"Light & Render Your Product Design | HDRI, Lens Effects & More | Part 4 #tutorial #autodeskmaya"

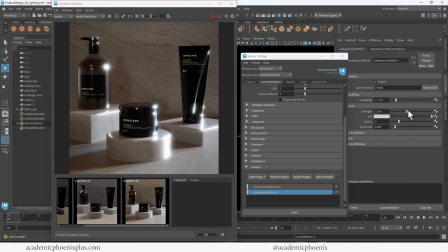0s
We have our models, we have our textures. Are you ready to make your product shine? In this tutorial, we're gonna be turning up the lights, literally.
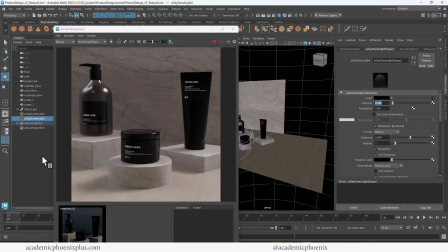7s
Whether you're showcasing sleek surfaces or subtle details, I'll walk you through how to light your 3D product scene like a pro.
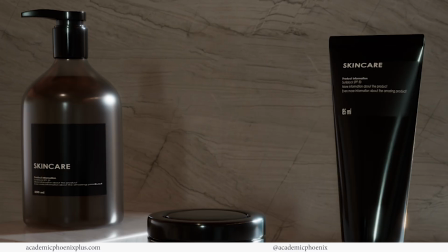14s
Let's bring your design to life, one dome light at a time. Hi creators, welcome or welcome back to Academic Phoenix Plus.
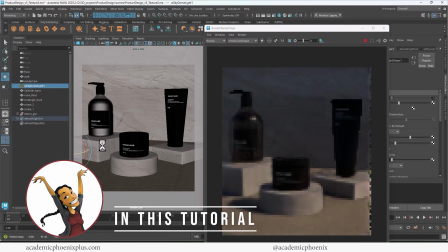21s
My name is Monica and I am your guide through lighting and rendering. In this video tutorial, we're gonna go over how to light and render this product design.
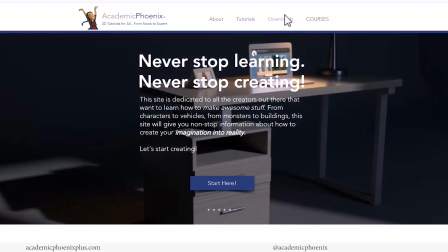28s
If you want to follow along, take a look at academicphoenixplus.com. There you can download this whole scene and follow along.
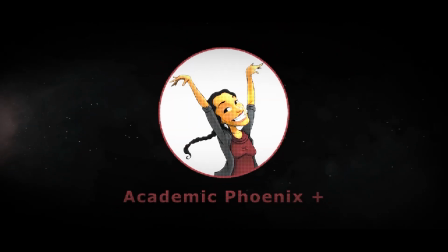34s
If you're new to this channel, I post tutorials on a weekly basis. Software includes Maya, ZBrush, Substance Painter, and so much more. So if that is your sort of thing, please consider subscribing.
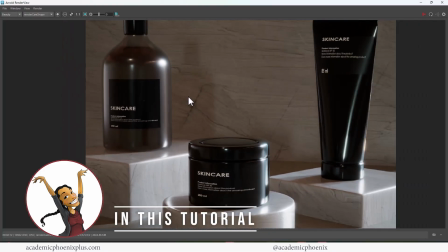43s
So bring out that creativity, open up that software, and let's go ahead and get started in lighting this product design for a final render.
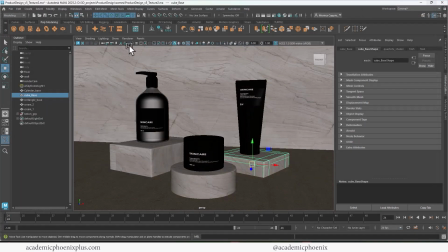51s
Here is our beautiful work. We have our models, we have our UVs, we have our textures ready to go.
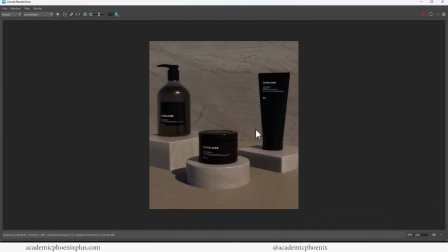56s
Super excited about this. And as you can see right now, we just have a regular dome light.
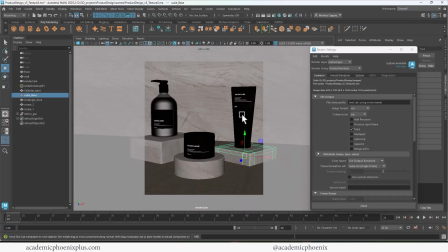61s
So let's make sure we're taking a look at the render camera.
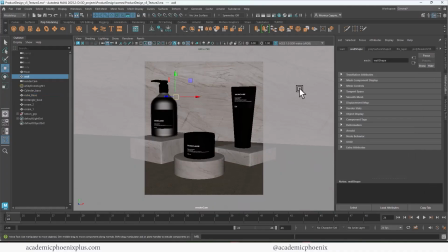64s
And you can see that, you know, it shows off our objects pretty well, but we can do a way better job.
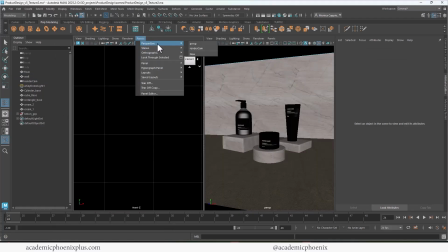70s
Can definitely make this pop. So I'm going to go to the two-point views, and on one side is going to be my perspective camera,
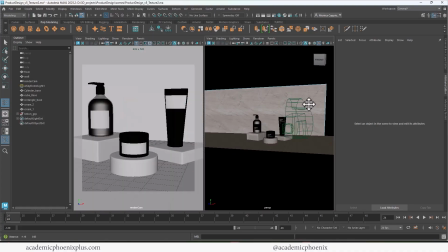77s
and the other one is going to be my render camera, so I can go ahead and start lighting.
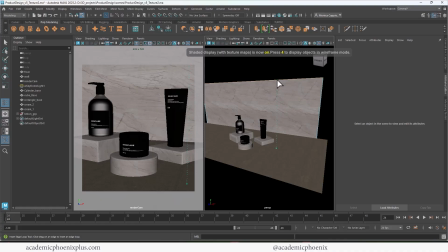82s
Now, I want to have a little bit of a dramatic shadow,
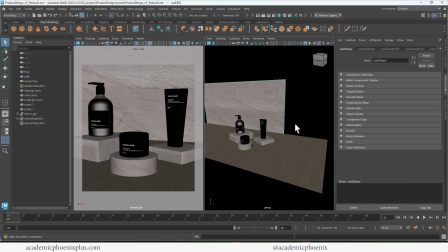85s
so I'm going to go ahead and create an edge loop and delete that back face so that it gives me this really nice looking shadow.
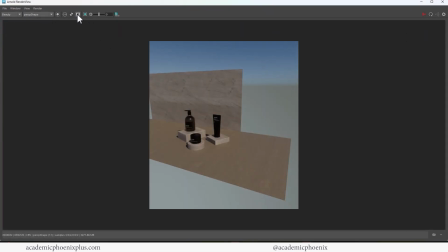91s
So next, I'm going to make sure that I'm looking at the render camera.
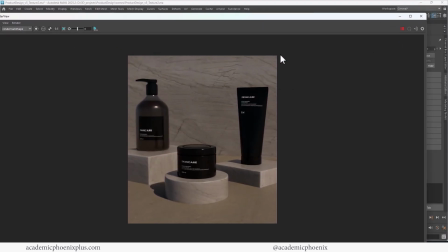96s
And you can see that nothing really major is going on, but there's a plan to my madness.
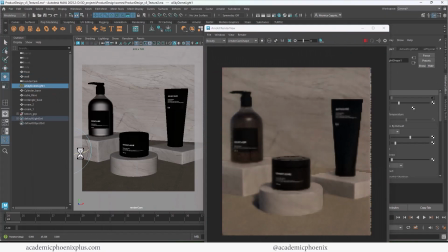103s
I'm going to go ahead and select that dome. I'm going to start rotating it. Now I've hit play on my render window so you can see that it's live, which is really nice about Arnold.
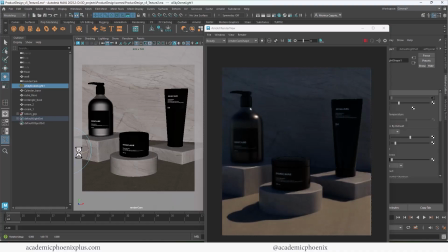111s
You can actually see live renders on the spot. All right, so I like the way it's starting to look. I want to use that hole that I made to make sure that I get some shadows and light. So it emphasizes my products at the front. If you're happy with that, you know, it's okay.
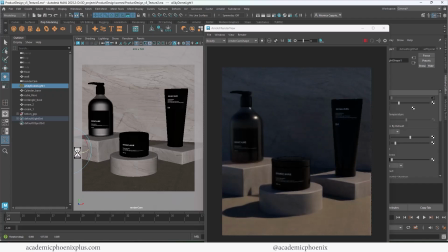128s
But the problem with this type of lighting or the dome is that it's a very neutral gradient.
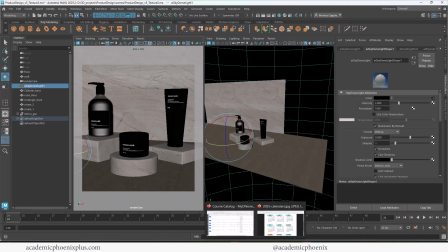134s
It's a very smooth gradient and there are really not very many shadows. So I'm going to show you a wonderful website called Polyhaven.
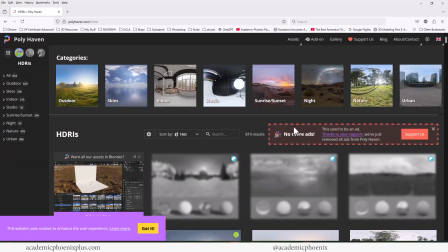142s
They are not sponsoring me. I just love them. And if you go to the assets and you go to the HDRI, you're going to find some free resources, which is incredible. And you can see that there's skies and indoors, studios, sunrises, nights.
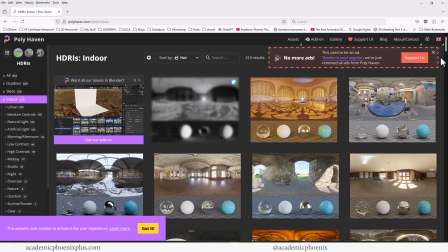155s
And I mean, you can just spend all day just working on just downloading these HDRIs.
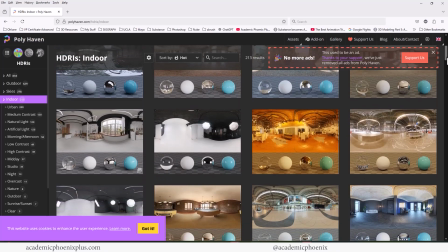160s
So I'm going to go through and just take a look at all of the HDRIs. And you can see that you have the actual HDRI at top.
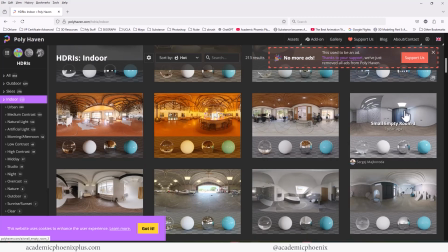167s
And then you have these little spheres that show you what it looks like in reflections, what it looks like in transparencies, the shadows, especially what it looks like on the floor.
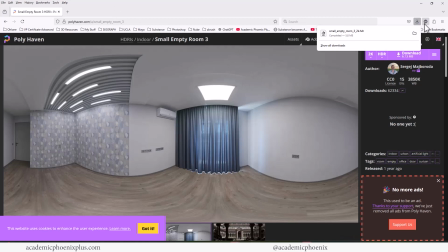176s
So it's up to you which one you want to use. As you can see, there's so many of them. I like to download 2K HDRI and then download them. You can do more if you like to, but those are pretty good. And eventually you're going to get yourself a whole folder, a whole library just dedicated to HDRIs.
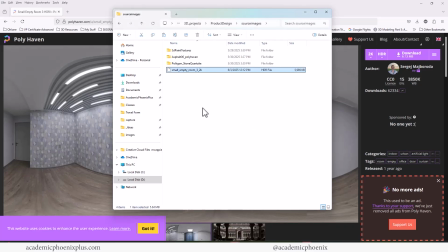192s
I like to put my HDRIs in source images because that's where Maya is going to look for any type of textures, including HDRIs.
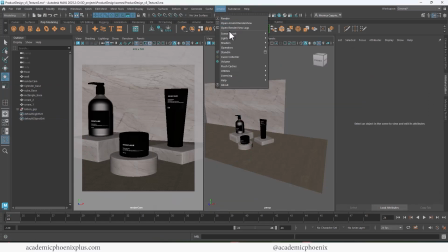200s
So let's go ahead and delete that dome. We're going to go to Arnold Lights and we are going to go to a sky dome.
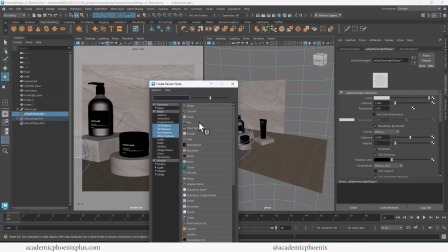205s
Click on the little checker under color. And then we're going to go to file and you're going to click on the little folder and let's go ahead and grab the dome.
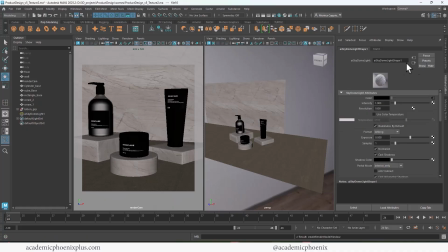213s
Now double check your color spaces raw. Let's go ahead and go back and render it out and see what it looks like.
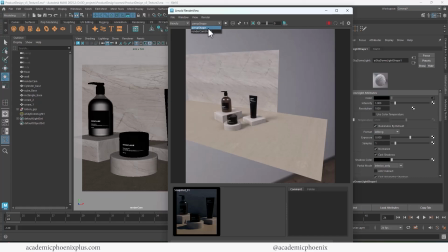219s
So you can see that it's already very, very bright. Again, we want to make sure we're looking at the render camera and there you go.
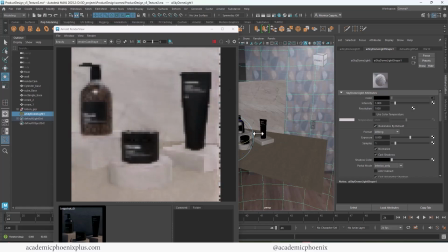225s
Now don't forget, you can always rotate, right? So you can see if this is going to be a good place for it.
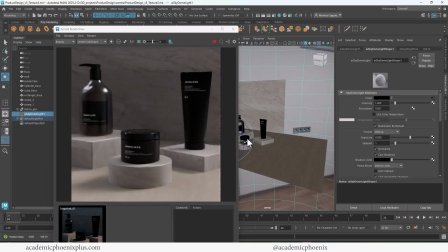232s
Now, what's nice about HDRIs is that they provide reflections, and that's really important in these product shots because we're trying to make sure that we can choose a nice overall color and also what type of reflections are going to help highlight our scene.
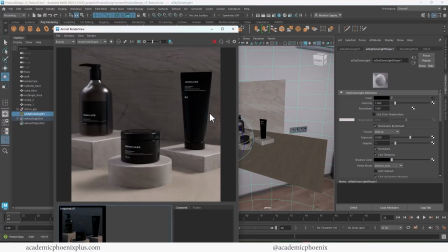244s
So you can see the difference of how the reflections and the highlights are affecting my product, especially in this transparent bottle. So again, it's about finding the right one for you. And don't forget that you can also mix in the regular sky dome.
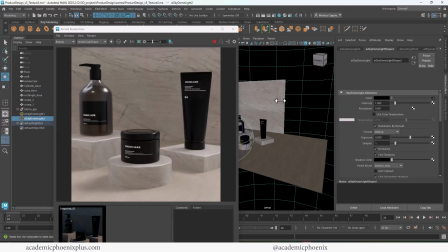260s
So for example, if you liked the original lighting and you wanted to get a little bit more of that blue color, you can.
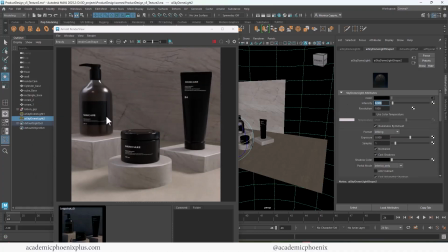266s
So you can mix domes. There is no rule that says you can't. So feel free to mix them up if you want to. I just wanted to have a little bit more color to it, a little bit more blue. Control H to hide it so you can see the difference.
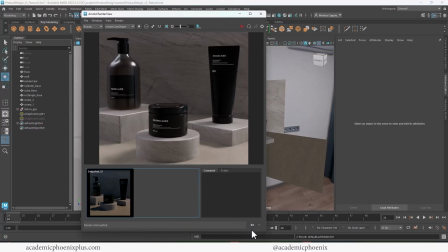280s
Go ahead and take a snapshot and let's go ahead and focus on other domes.
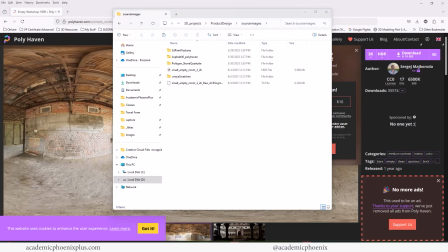285s
I found another one that's a little warmer and I'm going to take this new dome and I am going to put it into source images.
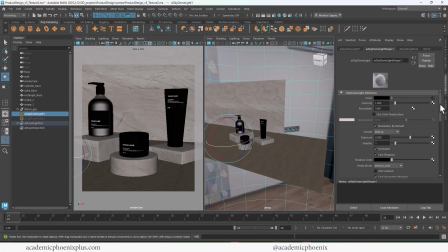293s
So again, grab that dome, go to the file, go to the folder and select that file.
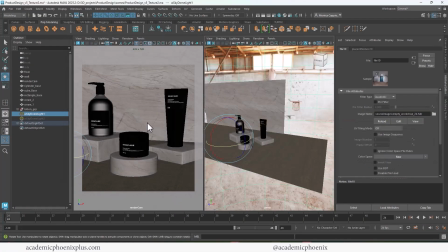298s
Let's see what it looks like.
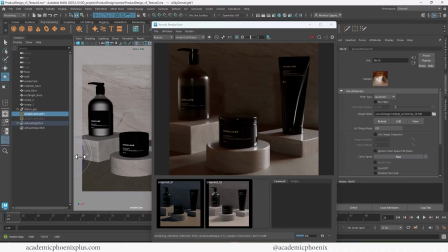304s
There it is. Now this one's significantly warmer. So the first one with the regular dome light, physical sky, it was very blue. The other one was very white, and this one is a little bit more brown.
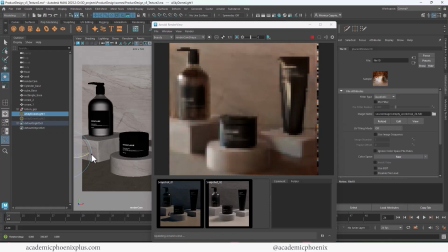314s
And I like the brown because it helps enhance the color of the fluid inside the bottle.
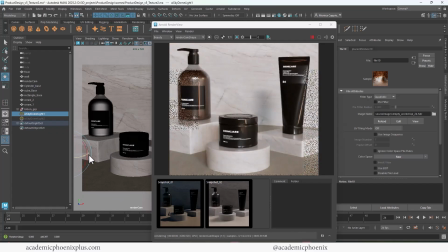320s
So again, you can rotate it around and see if you can get a particular shadow.
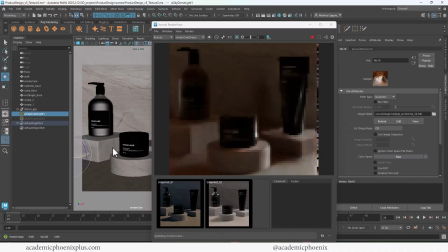325s
I'm trying to make sure that there's a shadow in the back and the lighting is in the front so that it looks really, you know, sophisticated. That's my goal here. And you can see that with this one, it does a really nice job highlighting the edges.
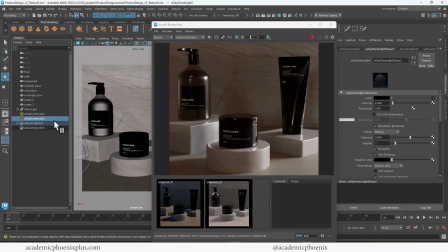339s
You can still see the products really well. And then let's unhide the original dome to try to get a little bit more blue into it. Now I am going to increase the intensity of the HDRI dome because I really want to make sure that the products are visible, right?
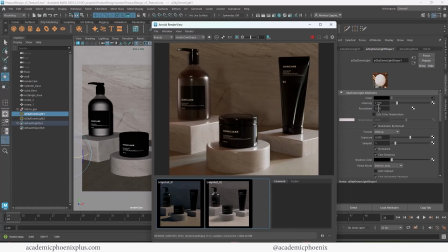357s
This is an ad. We need to make sure it's visible. So I'm going to reduce the intensity of the physical sky to about 0.4. It's just there as more of a background noise. So you can see how much of an impact it does. I really like the way the highlights are being affected by the bottle. It really enhances the shape. It also enhances the sides.
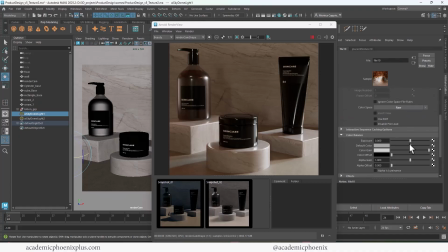376s
And the nice thing about the physical sky is that you can go into the color balance and also make some adjustments. So if you want to, you can go in and kind of play around with these. And it will change the overall color of the object. You don't have to find a perfect dome. Sometimes you can find a dome and then maybe you want to change the color a little bit.
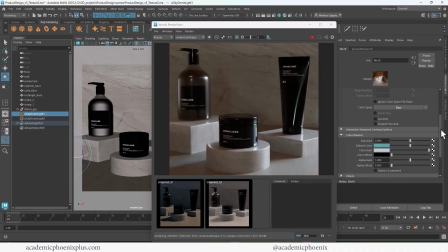396s
You can also play with the exposure to increase or decrease the exposure as well instead of the intensity. There's just a lot of things Maya gives you control over, and it's pretty amazing. And I'm pretty happy with the way this is turning out.
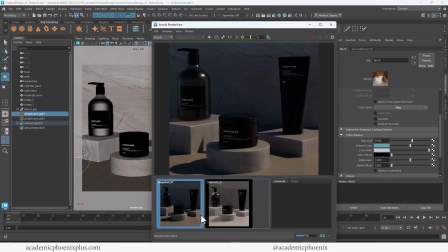408s
As you can see, if you wanted to make it cooler, if you wanted to make it warmer, if you wanted to do a variety of things.
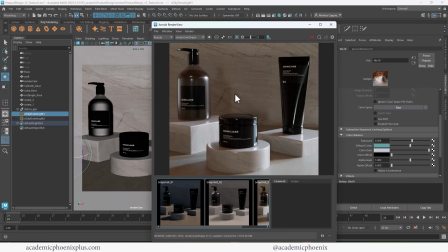413s
So you can see that that's looking, I'm actually pretty happy with that.
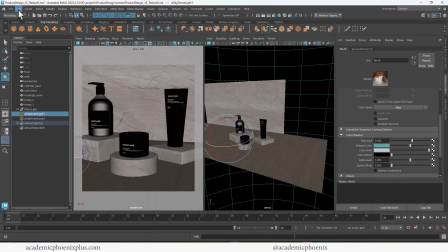418s
Okay, don't forget to save. This is very important.
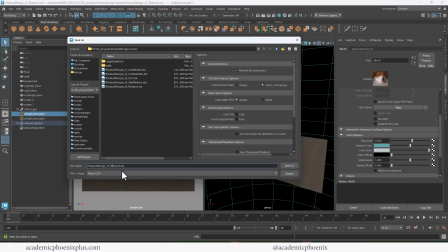423s
And again, I highly recommend to always save iterations, version 1, version 2, version 3, just because they can easily be corrupted.
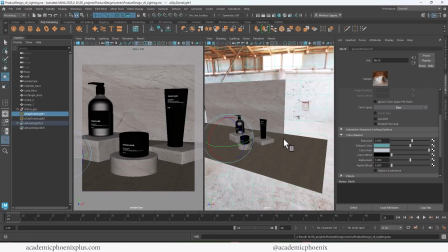432s
All right, I really am liking the way these domes are. Again, it's up to you how many domes you want to try to experiment. There's just a lot of options out there. Now, I'm going to keep this lighting pretty simple.
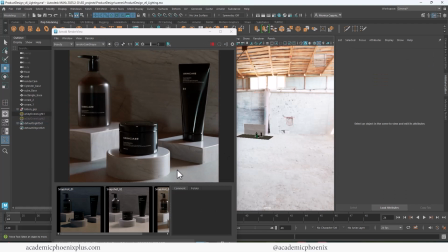447s
I'm not going to spend a lot of time, you know, adding spotlights and things like that, which in general I would recommend.
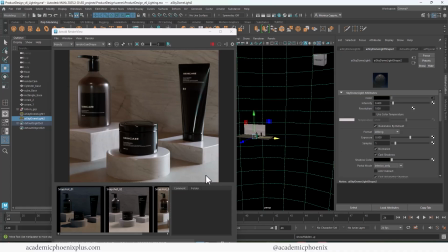453s
But in this case, I'm just going to be focusing on lighting by a dome and also whatever the HDRI does.
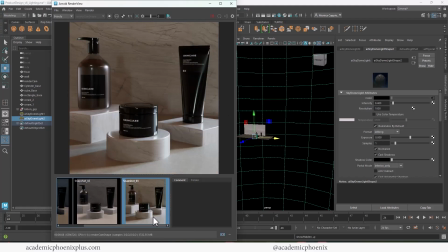461s
All right, next, if I'm happy with the way it looks, which I am, I'm gonna go into my render settings,
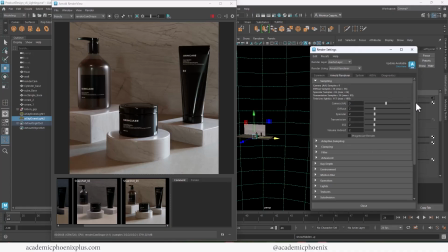466s
go to my, all the way down into imagers and add a add imager, and we're gonna choose the lens effects.
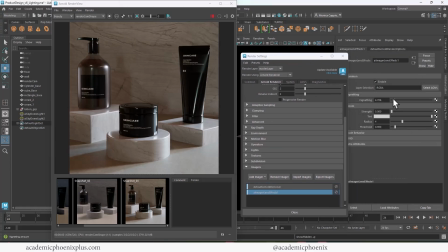476s
And what's fun about this is that you have the vignette, which will darken the corners, and it also will help brighten up the highlights. And this is a really nice effect because it will just push the render to the next level.